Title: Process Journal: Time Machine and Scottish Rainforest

It's now January. Look at this gorgeous bit of ice here. So many beautiful things to capture.
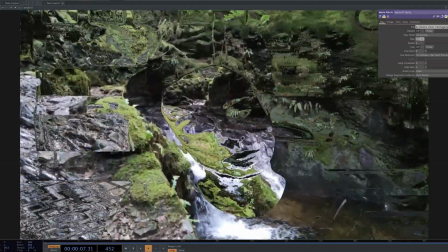8s
I'm going to have a look at some effects I made in TouchDesigner.
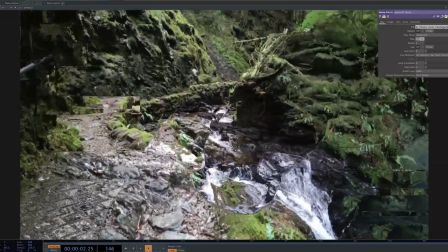11s
I combined some video footage I captured at Pucks Glen and also used a webcam.
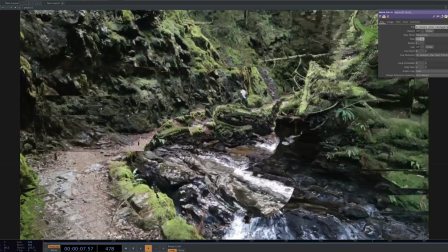18s
I'll have a look at the effects first, and then I've got some thoughts to share in the forest.
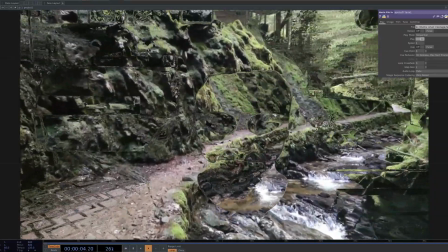22s
So here I'm using the time machine operator. I followed a tutorial for some webcam glitch effects,
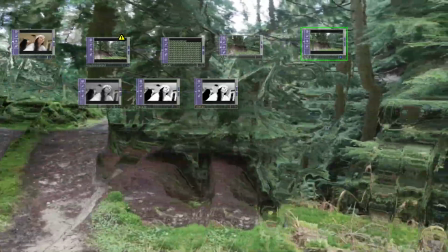30s
and so I have just adjusted the things I learnt there to suit this project.
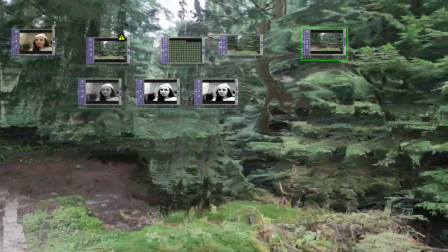35s
So I have just started learning TouchDesigner.
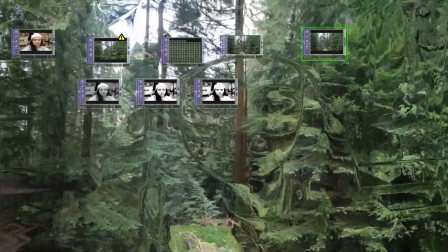38s
I am a beginner, but from my understanding of this tutorial, I'm going to try and describe in simple terms what's going on.
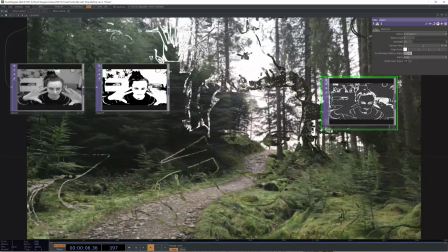45s
So the general principle of the time machine is that it's going to delay parts of your image.
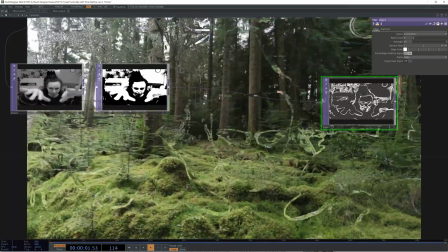51s
So the first input usually works with the Texture 3D operator.
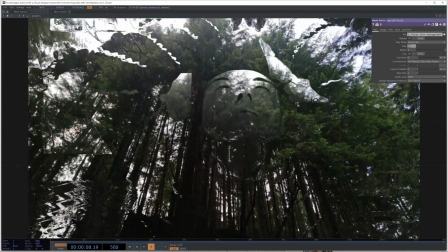56s
This stores a range of the most recent frames.
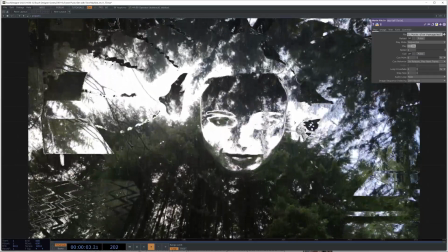58s
So if you're working at 60 frames a second and you had asked it to store 60 frames, you would have up to a 1 second delay.
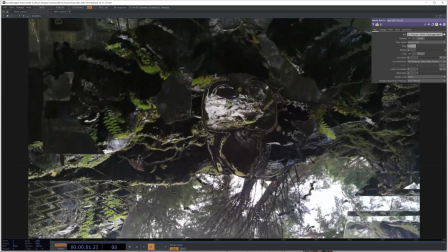66s
And this works both with a live feed or video footage. And the second input is you're going to be influencing the shape of that delay.
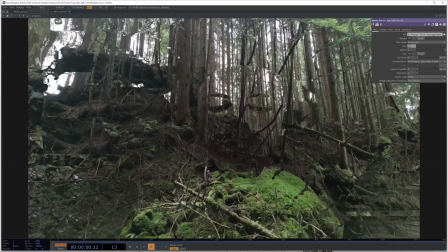74s
So which parts of your image are going to be delayed and for how long.
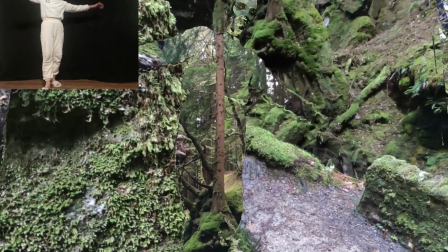79s
I was trying to get a crisp silhouette of my body set within the video.
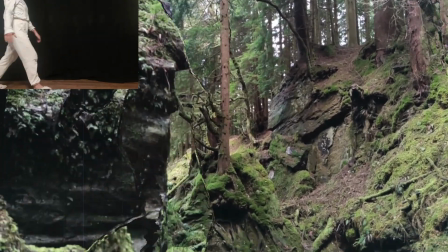84s
So I've got a white outfit against a black background in order to help the camera differentiate between
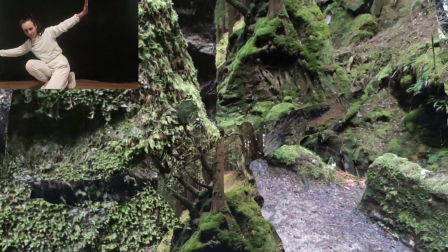92s
what parts of my body and what parts of the background. Wherever my body is situated, the video is delayed by 1 second.
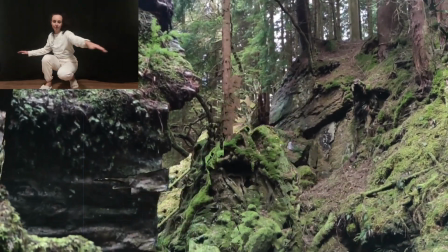100s
So you can see where I hold still, that becomes quite clear. You can see there's another video playing.
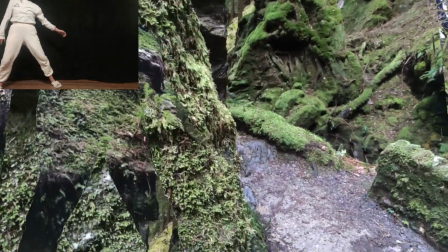105s
It's the same video that's playing now, it's just drawing from the frames that were a second ago.
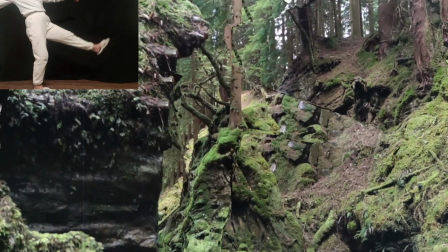112s
So 60 frames ago, a second ago. So this is a cool tutorial. I did have fun, but there are some limitations.
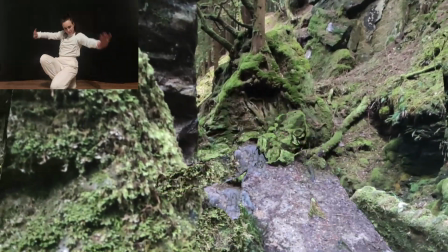118s
I don't think it's one that I will use. You can't really control what outfits the general public are going to wear.
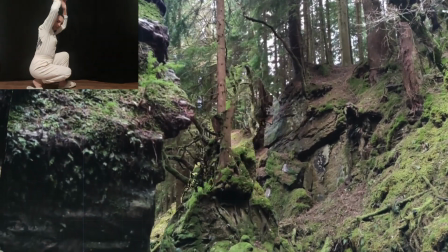123s
And also, perhaps it was a little bit too subtle. So apart from sitting at my desk, I've also been out in the forest to capture some footage. So I'm out here in Pucks Glen, getting some footage for our immersive experience. Do some tests in my studio, manipulate the images with TouchDesigner. There is so much to capture, although it hasn't been as easy as I'd hoped. There's been a lot of absolutely gorgeous tiny ferns and lichens and things growing on trees that I really wanted to capture the detail of with like a kind of a really slow pan with the camera. But because they're so small, I just can't move smooth enough, even though I've got a DJI sort of handheld phone gimbal, but it's just not quite steady enough.
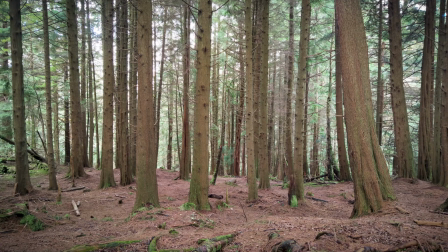180s
If I set the tripod up just in the woods where there's no water, it does look quite static, not much going on. So what I have been doing in order to capture some movement
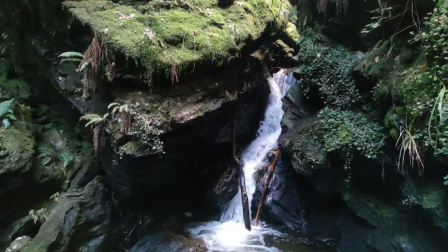192s
is I've just set the camera up on a tripod with a waterfall in the background, because then that way you see the movement of water and you know that it is a video, it's alive. My phone camera has been quite jittery as well, adjusting to the differences in lights. The focus seems to zoom in and out, which is quite annoying. So I might have to invest in a more professional camera. But for now, we are just testing, trying things out in the studio. If we get something that we like, we can always come back. It's maybe just an hour and a half away, and it's absolutely gorgeous. I'd be happy to return. I mean, there is nothing quite like actually being here. That's not what we're trying to recreate in this new project.